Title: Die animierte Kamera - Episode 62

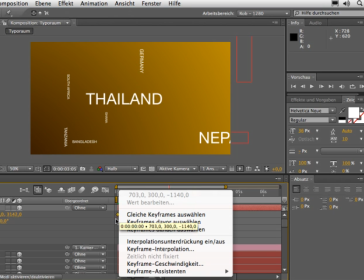4:20 Aber indem wir jetzt einfach alle Keyframes markieren und mit Ctrl auf die Keyframes klicken oder eben mit der rechten Maustaste oder in dem Fall bei meinem Intuos 3-Pen.
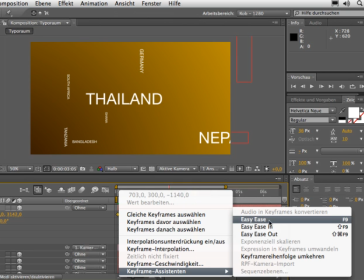4:28 Der untere Button kann ich hier zum Beispiel ein Easy Ease auswählen.
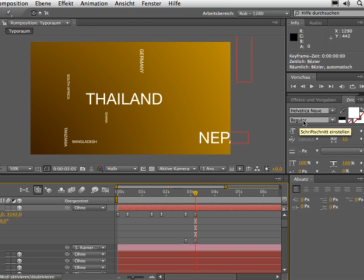4:31 Somit werden die ganzen Bewegungskurven weicher dargestellt und die Bewegung sieht jetzt auch dementsprechend weicher aus an dieser Stelle. Bevor ich jetzt hier das Ganze von der Grundanimation abschließe, möchte ich jetzt noch eine weitere Animation hinzufügen und sagen, dass Thailand hier nach wieder einer Sekunde weiter animiert werden soll.
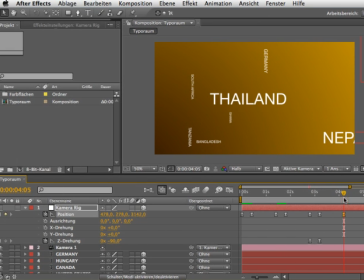4:50 Das heißt, ich klicke wieder auf den Keyframe erstellen Button und sage, dass jetzt in diesen nächsten 10 Frames zum Beispiel eine weitere Drehung passieren soll, um jetzt vielleicht auf das Schlusslogo oder auf die Schluss-Tagline zu kommen. In dem Fall möchte ich jetzt aber nicht mal eine Position verändern, sondern eine Rotation. Das heißt, ich werde jetzt hier die X-Drehung verändern.
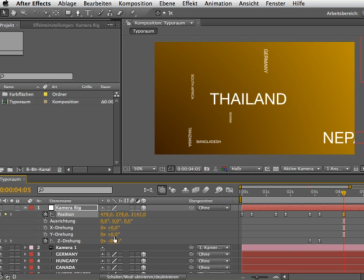5:09 Man kann das auch gerne hier kontrollieren. Das heißt, wir drehen uns auf der X-Achse. Oder aber vielleicht wäre es auch spannend, einfach die Y-Achse zu drehen und zu sagen, dass wir jetzt hier die Kamera nochmal kippen. Das heißt, wir wenden uns sehr frei im Raum. Dementsprechend setze ich hier ein Keyframe und sage innerhalb von 10, vielleicht aber auch 15 Frames,
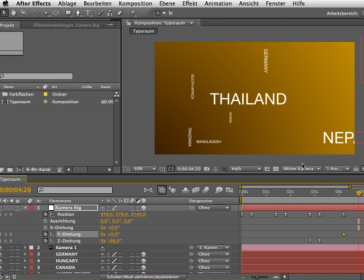5:24 dass die letzte Bewegung ein bisschen langsamer ist als die anderen Bewegungen, so dass das Ganze sich um 90 Grad kippen.
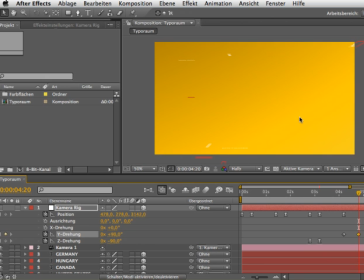5:31 Man sieht jetzt allerdings, dass hier keine Textebene mehr vorhanden ist. Und wir sehen, dass hier drumherum noch ein paar Textebenen zwar vorhanden sind, aber hier fehlt eigentlich der Text. Das heißt, wir können ganz, ganz einfach uns ein Textobjekt hier nehmen und dieses Textobjekt so hin platzieren, wie wir es eben gerne haben möchten.
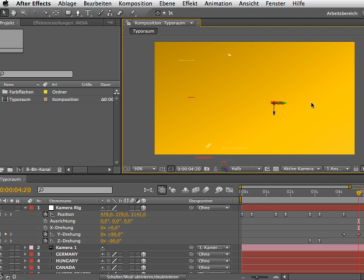5:47 Das heißt, wir können uns das dann wirklich als Platzhalter vorstellen und dementsprechend einfach können wir uns das Ganze navigieren. Allerdings sollten wir das Ganze noch drehen, das heißt, ich wähle hier das Drehen-Werkzeug aus, um dementsprechend das Ganze nochmal hier zu drehen und mit gedrückter Shift-Taste kann man hier das einrasten lassen in 45 Grad Winkeln.
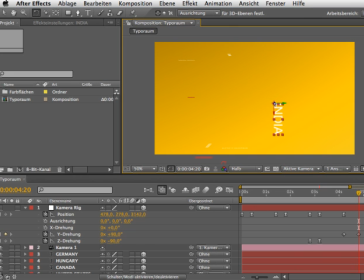6:05 Das heißt bei 90 Grad lasse ich es jetzt so einrasten und drehe das jetzt noch mal um weitere 90 Grad, sodass ich jetzt das Wort India hier sehe und positioniere das so wie es gerne hätte.
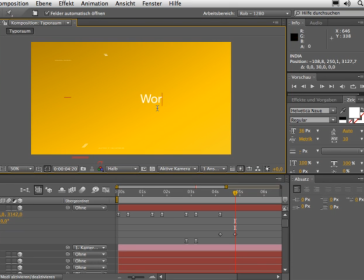6:18 Doppelklick das Ganze zum Beispiel, um es zu editieren und kann jetzt hier irgendeine Tagline schreiben, zum Beispiel World News.
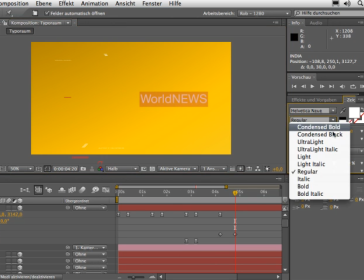6:25 Können jetzt natürlich hier sehr flexibel die Typo verändern. Können sagen, das Ganze soll bold sein und an der Stelle vielleicht Ultralight.
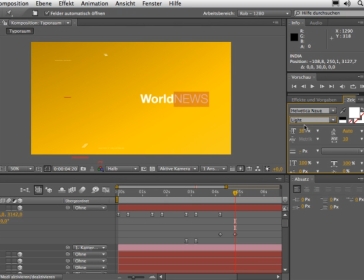6:35 Oder Light, damit es nicht ganz absäuft. Und natürlich soll das von der Farbe her etwas kontrastreicher sein, vielleicht ein dunkles Rot.
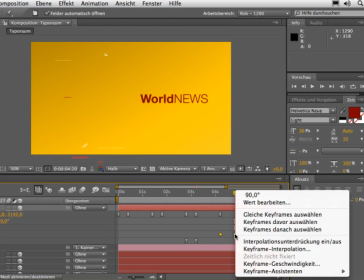6:44 Die letzten zwei Keyframes sollte ich ebenfalls noch easen, so dass ich hier nochmal draufgehe und sage Easy Ease.
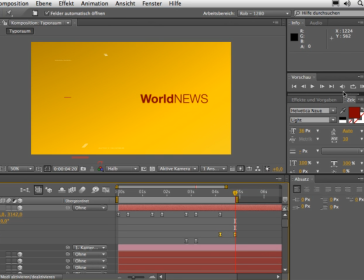6:50 Schauen wir uns jetzt nun einmal eine RAM-Vorschau dieser Animation an.
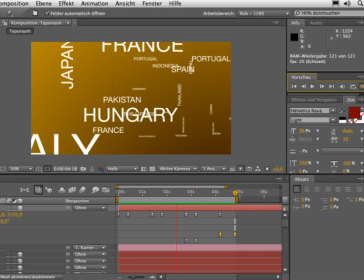Dabei fällt mir jetzt auf, dass dieses neu eingefärbte und veränderte Wort hier sichtbar ist. Das Das heißt, wir sehen hier die ganze Zeit eben diese Headline World News und es fällt so ein bisschen als roter Strich hier auf und das möchte ich jetzt hier nicht wirklich haben.
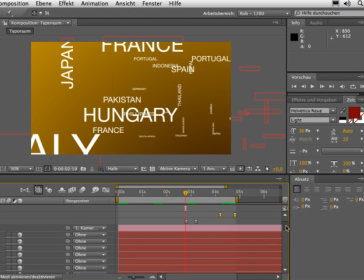7:13 Aber wie finde ich das Wort World News jetzt hier in dieser endlos langen Zeitleiste?
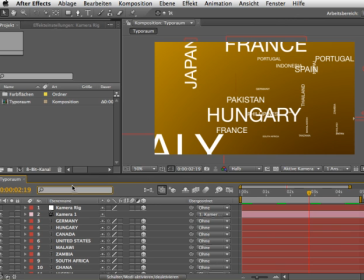7:20 Wie bereits vorhin auch gezeigt, habe ich hier die Möglichkeit mit der neuen Zeitleiste von CS4 hier nach diesem Wort zu suchen. Und ich kann hier einfach eingeben World News und schon springt er mir dahin und kann jetzt dementsprechend hier agieren,
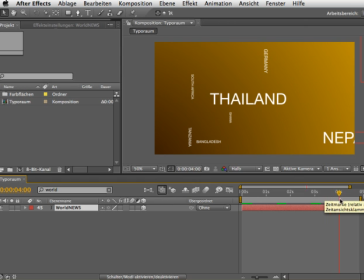7:32 sodass ich jetzt sage, dieses World News soll eigentlich erst ab hier überhaupt stattfinden. Das heißt, ich drücke Option Ö, also Alt Ö per Shortcut, um diese Ebene zu kürzen, sodass diese Ebene erst jetzt ins Bild kommt.
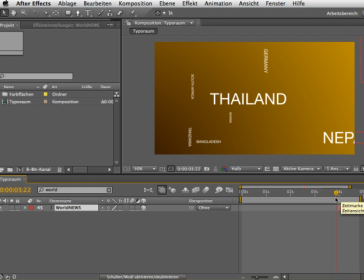7:45 Also sprich, jetzt hier irgendwann überhaupt erst erscheint, jetzt wo ich es nicht sehe. Somit ist aber sichergestellt, dass hier diese Tagline uns hier nirgendwo stört.
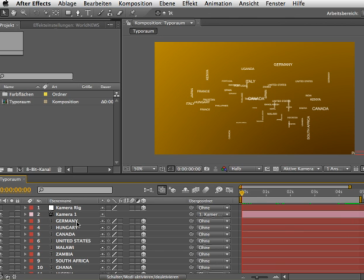7:56 Damit das Ganze noch etwas runder und schöner aussieht, vor allem realistischer aussieht, wäre es hier natürlich empfehlenswert, ein Motion Blur auf diese Ebene zu legen.
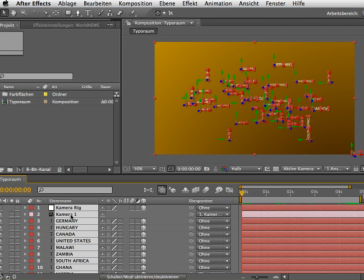8:04 Das heißt, ich markiere einfach alle Ebenen hier mit Apfel A und deselektiere mit gedrückter Command- oder Apfeltaste eben die Ebenen, die ich jetzt nicht auswählen möchte, wie zum Beispiel auch den Himmel und füge einfach ein Motion Blur hinzu und aktiviere ebenfalls noch den Motion Blur für die globale Darstellung.
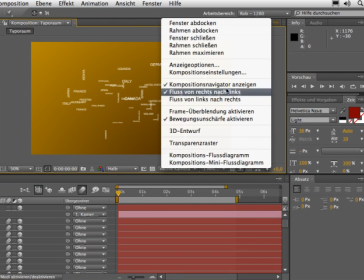8:22 Danach sollten wir überprüfen, wie denn die Kompositionseinstellungen für unseren Motionblur sind.